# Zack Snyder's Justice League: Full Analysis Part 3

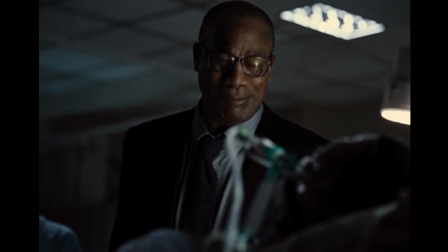735s
I can't imagine what I would do if my son were in the same position, and it is truly tragic to see him powerlessly looking upon his dying child.
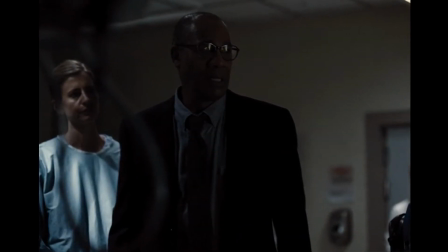743s
One can imagine the regrets he might have had, wishing he could have seen his son's last game, or spent more time with his wife, who's also gone.
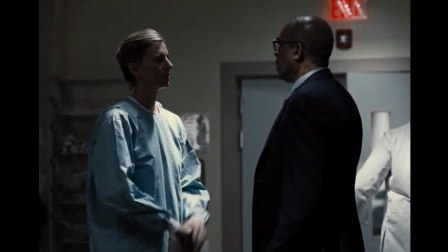750s
All the things he never got to say because he was too busy. I think this is a reminder for all of us to make the most of the time we have, and to be there for the people around us,
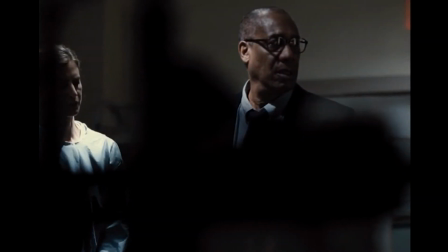759s
especially our families, now, because we never know what life will bring.
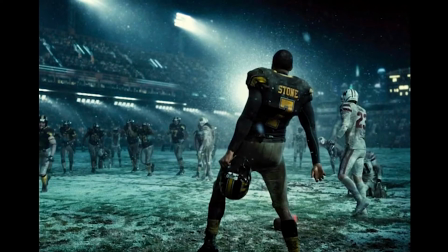765s
His son was more important than his job, and now his son is leaving the world.
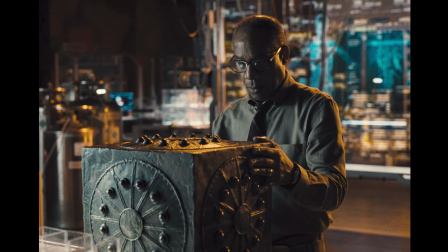770s
However, as we all know, Silas is not completely powerless. He takes it upon himself to keep his son from dying, and he uses the Mother Box to do it.
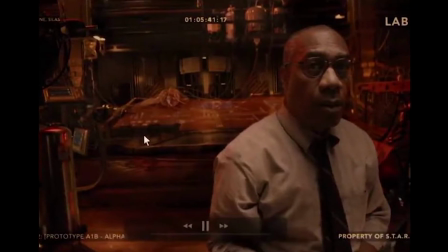778s
I like that we don't cut back to him creating Victor in the lab, but instead transition back into Victor and Silas talking to one another in the present day.
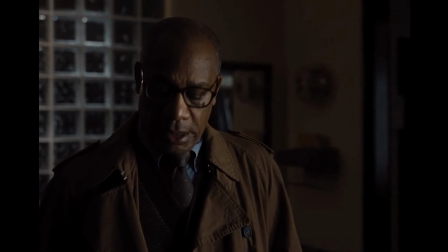786s
I like that it doesn't show the entirety of his origin here, but gives us the first piece.
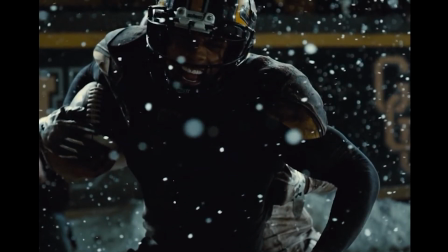791s
We have seen glimpses of the birth of Cyborg from the clip in Lexus Files that Bruce and Diana watch earlier,
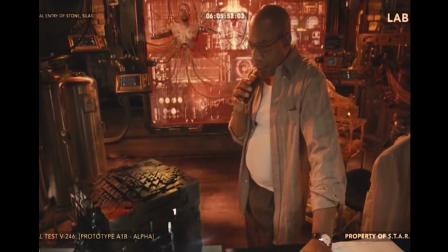797s
so we can logically follow the story without going into all of it here, and we are also able to save the flow of the movie a little bit as we cut back to the modern day. Cyborg will explain the rest in a later chapter.
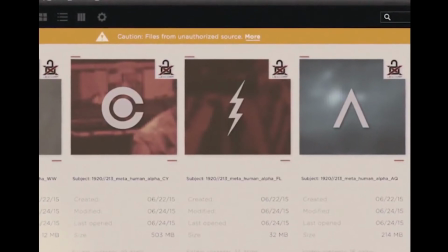809s
One quick note I have about the clip from Lexus Files is how different tonally it is from the other character reveals, and how tragic it is in comparison.
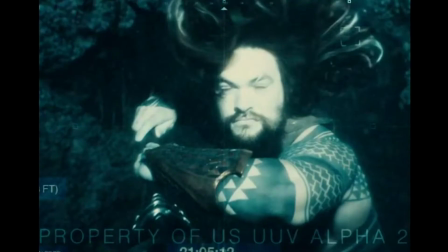817s
The flash in his clip stops a robbery, Aquaman just kinda looks cool, and Diana has the photo from her past,
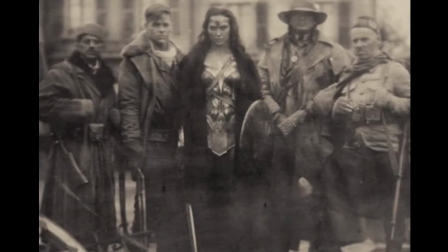823s
but Cyborg has a video of him screaming as his body is reassembled in a storm of lightning.
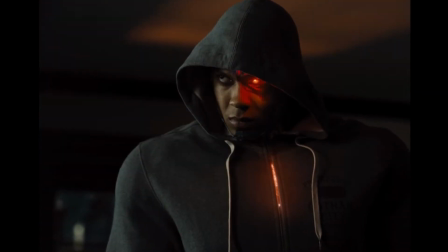829s
It looks extraordinarily painful. It sets us up for how different Cyborg's story is going to be.
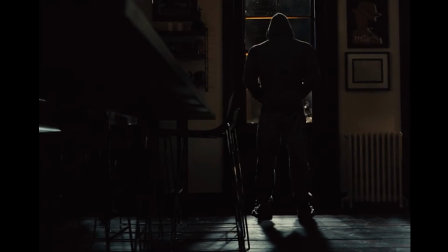835s
So back to where we are in the movie. Victor stands with his back to the camera with his hood up, completely engulfed in shadow.
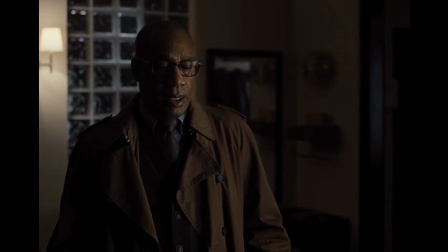842s
He is hiding from the world and wallowing in darkness. Silas tries to encourage him to take his second chance on life, as his mother would wanted,
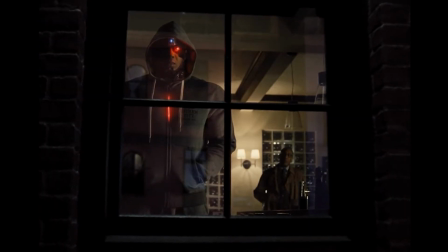850s
but invoking her name draws ire from Cyborg, who is not only dealing with his new alien lease on life,
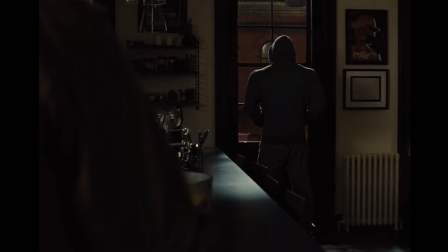855s
but also has recently lost his mother. In his pain, he spitefully tells his father how she would be alive if he had come to the game.
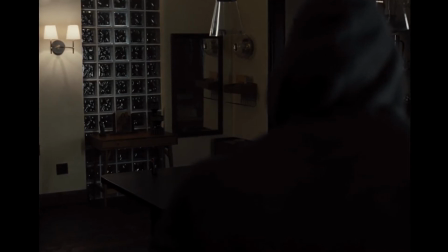863s
There's no guarantee of that, but one can understand his pain and his sense of bitterness. He is extremely cold in his manner.
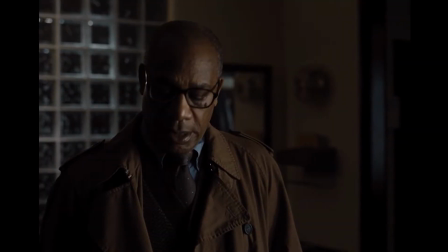871s
The grudge he holds against his father, first for his absence and now for the death of his mother, and his current predicament, sets this up for a powerful story of forgiveness, love, and sacrifice to come.
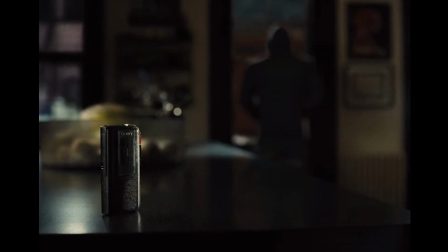882s
Silas leaves a tape recorder with words he has recorded for Victor, and says to listen to it even if he can't stand to look at him.
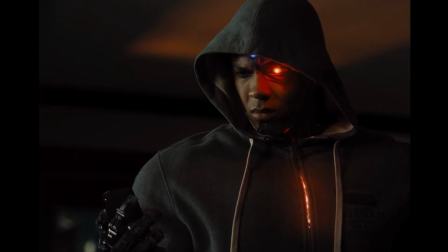889s
He also solidifies the idea of second chances and forgiveness, as he says, you don't have to give me a second chance, but give yourself one.
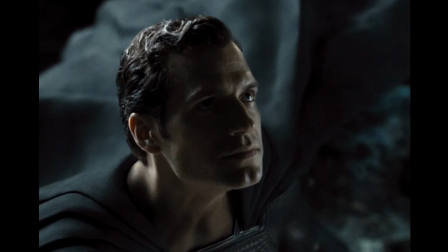897s
As we discussed in part one, Justice League is about rebirth, resurrection, and renewal, and Cyborg's is full of that.
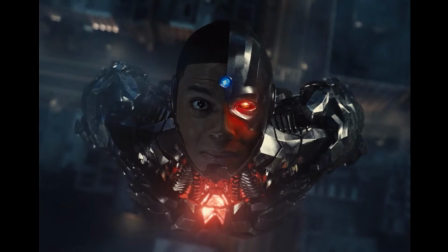904s
Not only has Cyborg just been brought back to life, literally, but his relationship with his father is dead as well.
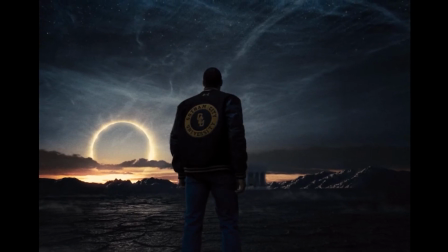911s
At this point in the story, more has died within Victor than merely his body, and there is much within him to be redeemed and restored.
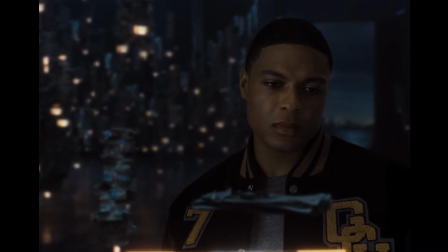918s
Snyder's portrayal of Cyborg is focused on his humanity, which is special,
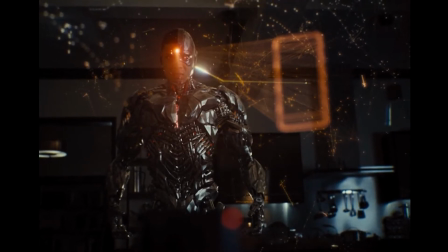923s
but also the way he is portrayed ups the ante in the mechanical component of his character as well.
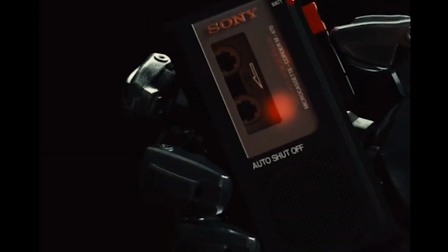928s
First off, his red eye is shown reflecting off the recorder, which reminds us of his cyborg nature.
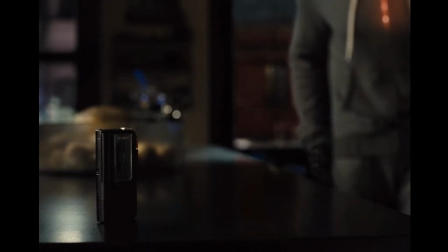934s
The sound design as he moves is so alien and robotic.
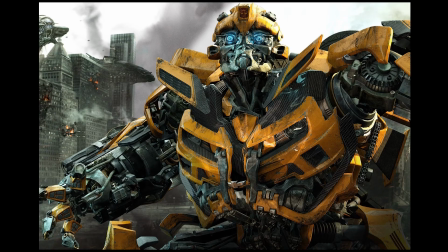938s
It once again draws to mind the sound effects used in Bay's Transformers movies, and it is also pretty loud in the mix, which draws your attention to it.
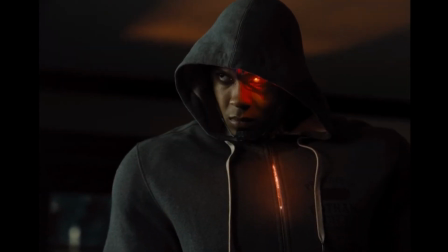946s
When he grabs the tape recorder he lunges for it with brutal speed and accuracy in a way that does not appear at all human.
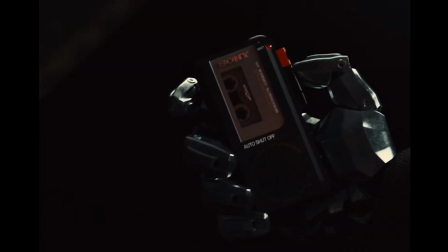953s
It shows the cyborg nature in him in a compelling way, but also makes sense emotionally as he is hesitant to pick up the recorder and does so against his emotional judgment to resent his father.
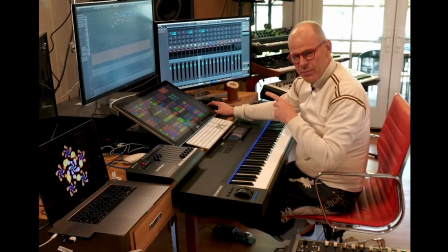964s
Curiosity gets the better of him, and he decides to give it a listen. I also want to mention that the score effectively adds to the tension of this moment as well.
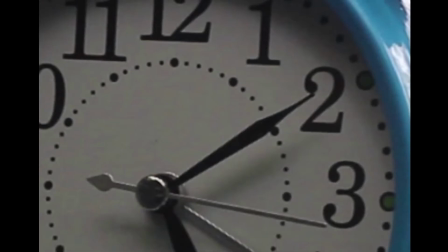972s
Before he decides to pick up the recorder, the score has these rhythmic noises that almost evoke a clock ticking, which adds to the suspense as he considers what he will do.